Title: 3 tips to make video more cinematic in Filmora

In this video we're going to show you three tips to make your videos more cinematic.
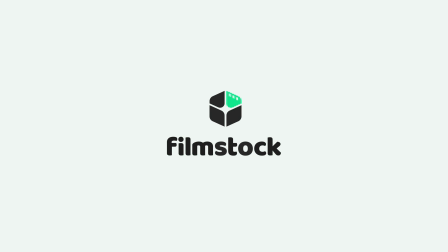6s
Hello everyone, welcome back to the Filmstock YouTube channel. We are Chris and Christina, if you didn't know that already, and we're here to help you make better videos and empower your inner video creator. Just before we get started with this one, make sure to hit the subscribe button below so you don't miss any future tips and tricks videos just like this one. Adding a cinematic touch to your videos can really help make them feel more professional and can also help add a little more depth to your story. But when it comes to making your videos look and feel more cinematic, it can be hard to know where to start. What exactly do you need to add in order to do this? Well, we're going to tell you about three things that you can easily do with your own videos to get that cinematic look. The first thing that will help you make your videos more cinematic is using cinematic titles.
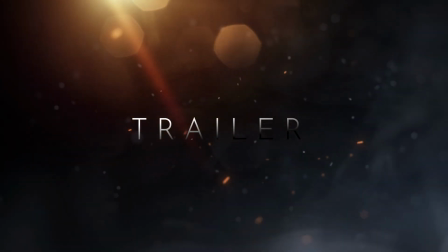56s
titles help to tell the story of your video in a much more visual way and if you use them right they can make such a difference to your video
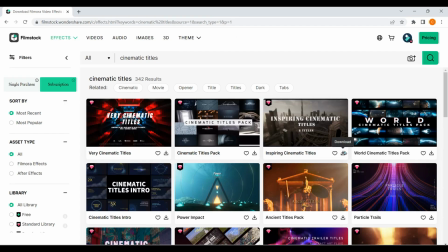64s
you can find some great cinematic title packs on filmstock that will make adding titles a whole lot easier let me show you some examples
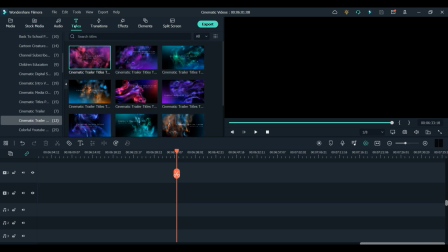73s
if you want some full screen titles then you can find great ones in these packs the cinematic trailers title pack,
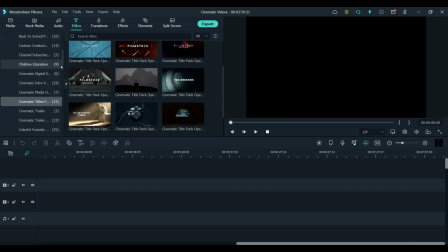82s
cinematic titles pack, cinematic trailers and cinematic intro volume 2.
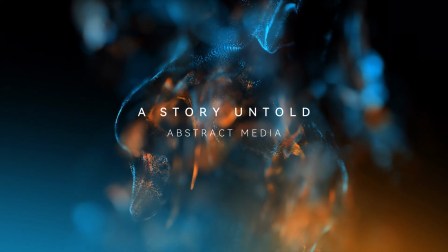94s
Full screen titles are great for an intro to your video, to help split your video into different parts or to add to your ending.
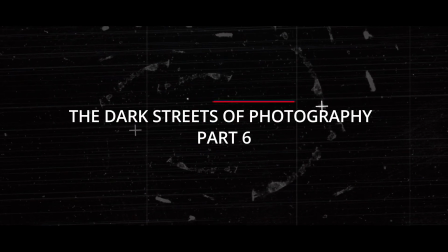103s
However if you did want to add a cinematic ending you could also use something like this. This comes from the cinematic ending pack which features a lot of title screens specifically for the ending of your video. Some of them have a real movie feel to them and others are a bit more simple. But you have lots of choices with this pack.
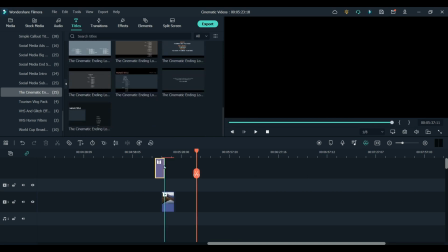125s
You could also add titles throughout your video to help with telling your story.
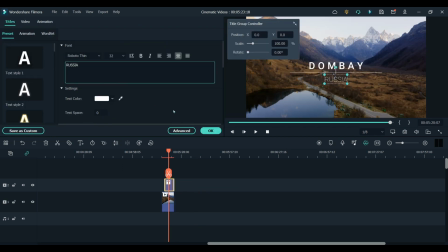130s
For example adding in a title to display the location always looks good and gives a cinematic feel.
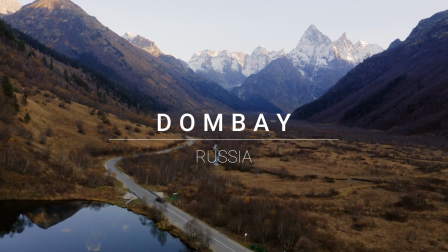140s
So get adding those titles throughout your video and you will see a big difference. The next tip adds something a little more subtle but it is a great way to make your videos look great and more consistent and that is using a cinematic LUT.
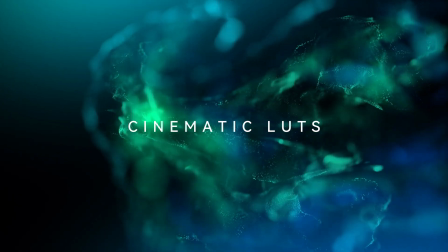157s
And once again Filmstock can help you to do this easily.
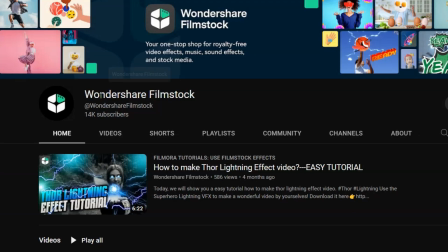161s
There is a full video here on the channel about using some of the Filmstock LUT packs so you can check that out for a
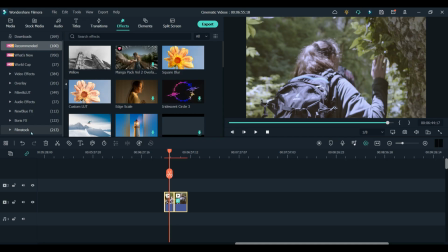167s
more in-depth tutorial but I will quickly show you how you can use them and what difference they make to your video clips.
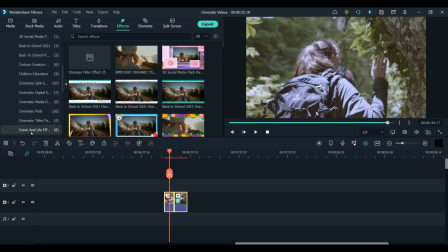173s
For cinematic videos I really enjoy this LUT pack called the cinematic pack.
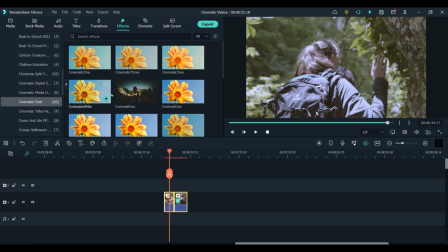178s
It features many different LUTs or filters that you can use to essentially color grade your clips and give them a certain look.
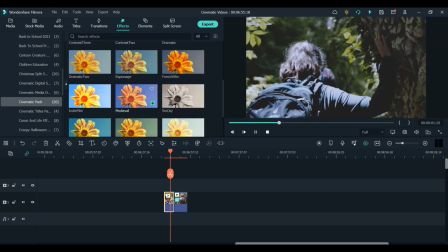185s
So depending on what kind of look you like and of course what your video topic is will depend on what filter you choose.
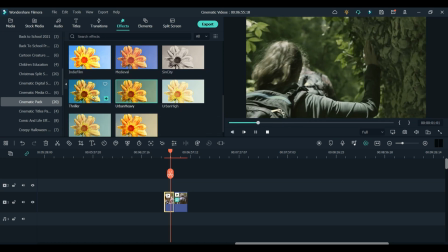192s
But you have lots of choices that will instantly give you that cinematic look.
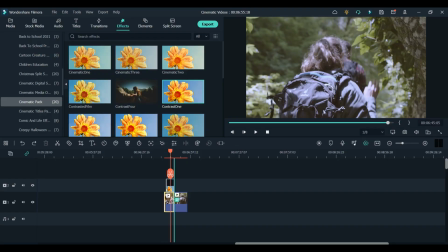200s
Just add the same LUT to all your clips and you will have a more professional looking video. Number three is something you may forget about a lot of the time but it can make a huge difference to the feel of your videos and that is the use of sound effects.
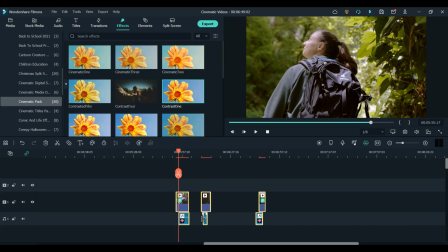219s
Now you don't have to have a sound effect for every single thing in your video but adding a couple of sound effects here and there can really take your video to the next level.
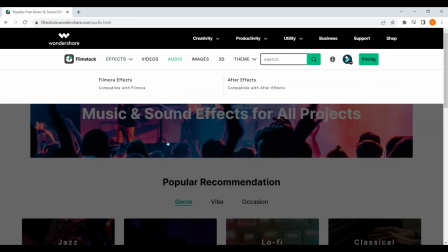227s
You can search for sound effects on the Filmstock website in the audio section.
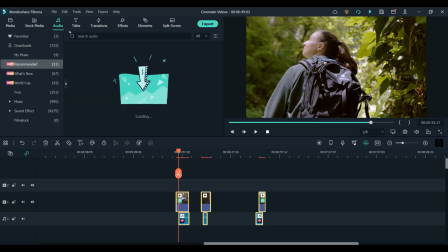236s
And there are also many sound effects built into your Filmora video editor, so it's easy to find the sound you need. If you're relatively new to using sound effects, I would keep it quite simple to begin with.